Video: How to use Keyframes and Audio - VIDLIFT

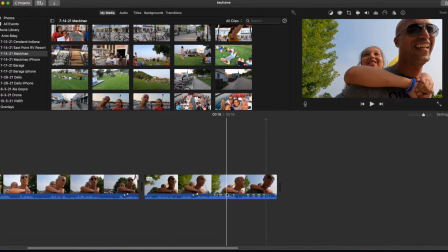[4:09]
But as you see now, because I have audio later in the clip,
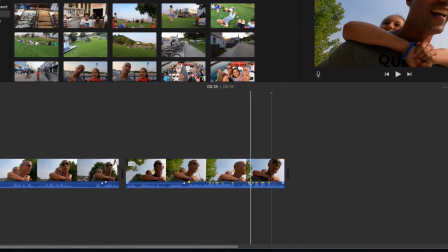[4:14]
my audio is now spiking into the yellow and almost into the red.
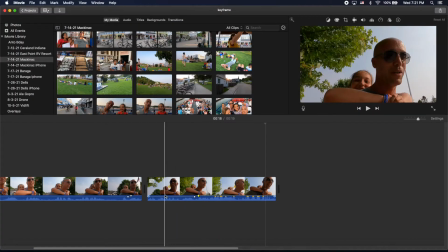[4:19]
So what we need to do is bring that back down to match my original audio in the beginning of the clip.
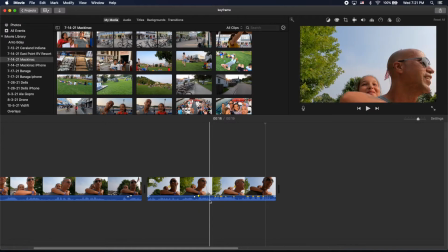[4:24]
So what we'll do is we're going to find where she stops talking.
You don't go faster.
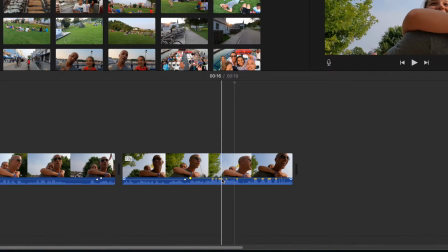[4:29]
So it looks like in between these two valleys. So we're going to click on her, we're going to click right there at a keyframe. So we're going to hold down Option, click the mouse, and there's a keyframe, and we're going to add a second one right there.
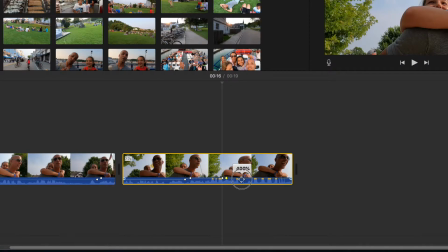[4:44]
And then we can reach over here and take my audio and drag it back down to 100, which is the original level.
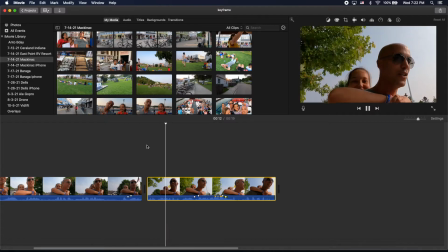[4:51]
Now let's hear what that sounds like.
Listen, you better give me a good tip if you're giving me orders. I'm not gonna give any tips if you don't go faster.
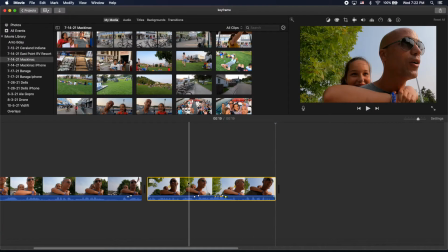[5:00]
That's perfect. And now we can hear the audio is balanced between my voice and hers. It's approximately the same level. Now you're going to have to use your ears to hear, and you can adjust.
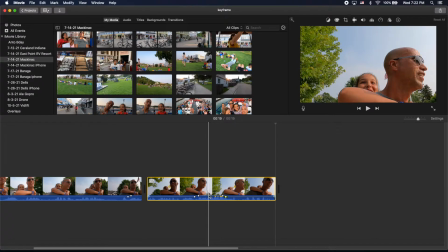[5:11]
The good thing is you can grab, now that we have two sets of keyframes, you can grab this middle right here and you can adjust this up or down depending on where you need it. Just listen over and over until you match it.
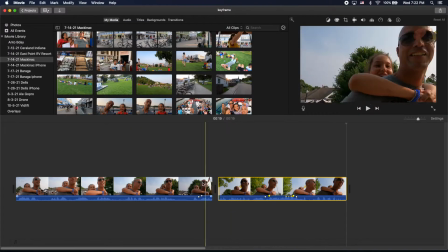[5:22]
Now real quick, I'm going to give you one last tip you can use keyframing for audio, and that is with music.
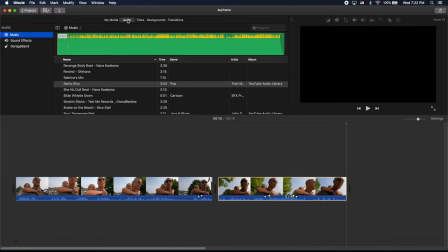[5:29]
So let's go grab a piece of music. So we go up here to our audio track and we'll choose this YouTube library.
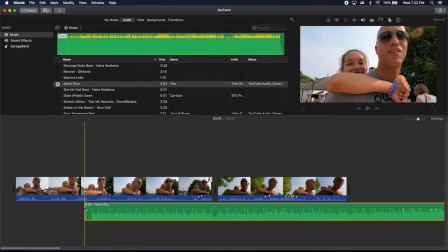[5:36]
That's a pretty safe song. And let's drag this down to our timeline and place it here.
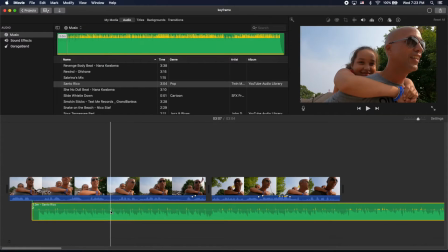[5:41]
So now we want this as background music. By default, this is going to be 100%.
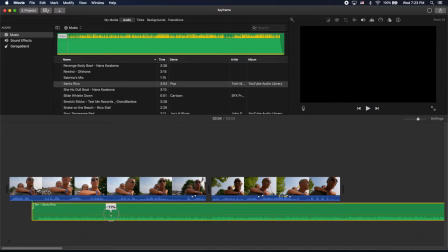[5:46]
So let's take this track down to, say, 13% is good as a background track.
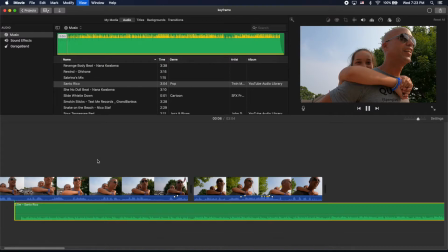[5:52]
And let's hear what that sounds like with the talking.
It's not by horseback, but by piggyback. Right? Yeah. Listen, you better give me.
All right, so pretty decent volume, just low in the background, kind of give it some spunk.
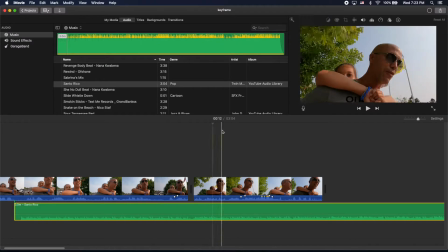[6:06]
Now this trick I'm going to show you really works with transition. So let's grab a transition real quick.
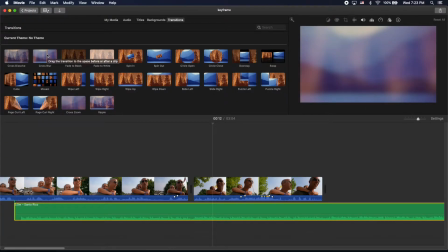[6:11]
This is a video transition, and we'll just do a cross blur, and we'll drag it right here into it.
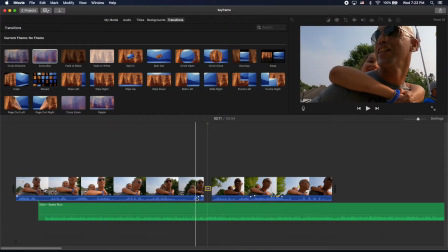[6:18]
So now we have a video transition in between our two clips. Now this transition here by default is set at 1 second.
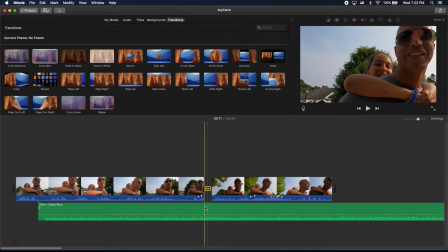[6:25]
And this trick I'm going to show you works better with longer transitions.
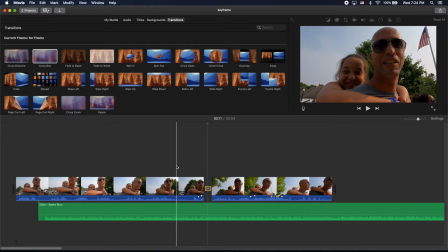[6:29]
So let's see what the clip looks like with the music and transition.
Right?
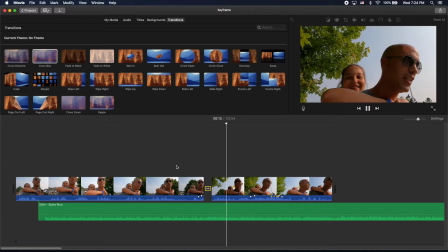[6:34] Yeah. Listen, you better give me a good tip. You're giving me a order.
All right, not bad. Pretty basic, but not a bad transition. Now there's something we can do to just give it a little more pop and make it seem a little more professional, and that is blip the audio during the transition.
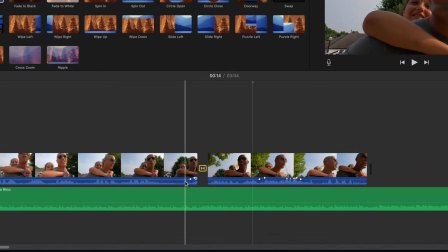[6:50]
So we're going to come down here to our audio track, and we're going to start right at the transition. So put your timeline cursor right where the transition starts and breaks the outgoing clip, and we're going to do a keyframe.
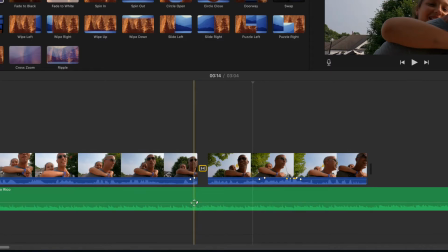[7:05]
So hold down Option, click your mouse, and we've added a keyframe, and then that is where we want it at the highest volume. So we're going to go back from that where we want the transition to start with the audio, and we're going to add a keyframe there.
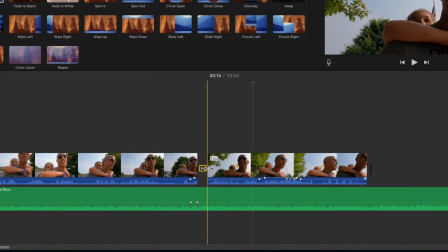[7:19]
I'm going to do the same thing on the backside. So right when the transition's over, we're going to come down, add a keyframe there, and then just a little bit into the incoming clips audio, we're going to add the last keyframe.
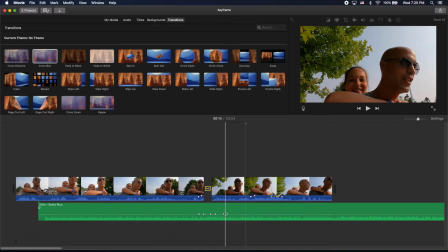[7:35]
Now what this enables us to do is keep our audio level of the background track 13 right here and 13 right here.
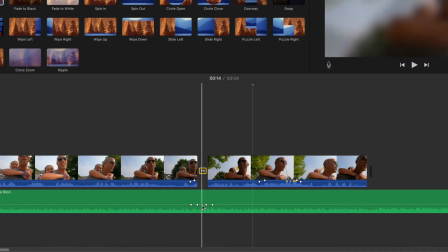[7:43]
But what we can do is come in the middle here and we can grab the audio level,
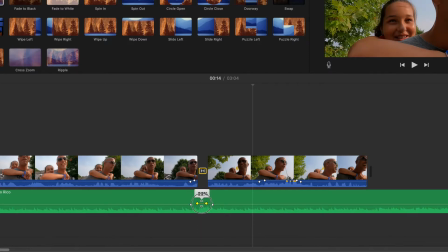[7:48]
and we're just going to bump this up just a tad to about 25%.
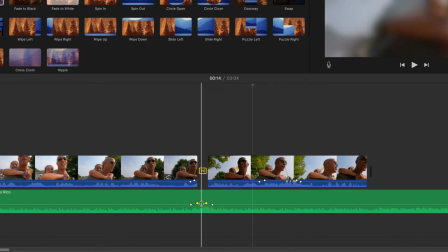[7:53]
Now you don't want to overdo it because you really want this subtle, but it's just a little audio bump during the transition to kind of break focus a little bit.
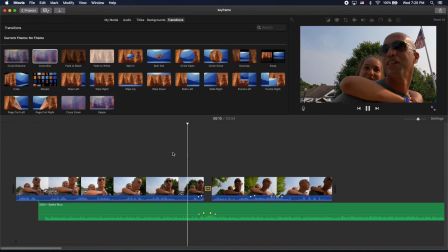[8:02]
Now let's see what that looks like.
Right? Yeah. Listen, you better give me a good tip. You're.
All right. So we see that the audio just raises a little bit during the transition.
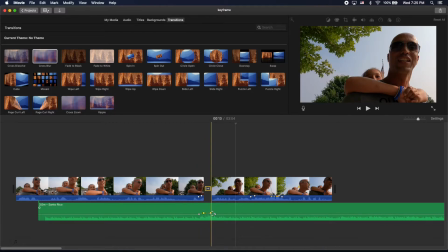[8:14]
It just gives it a little more pop.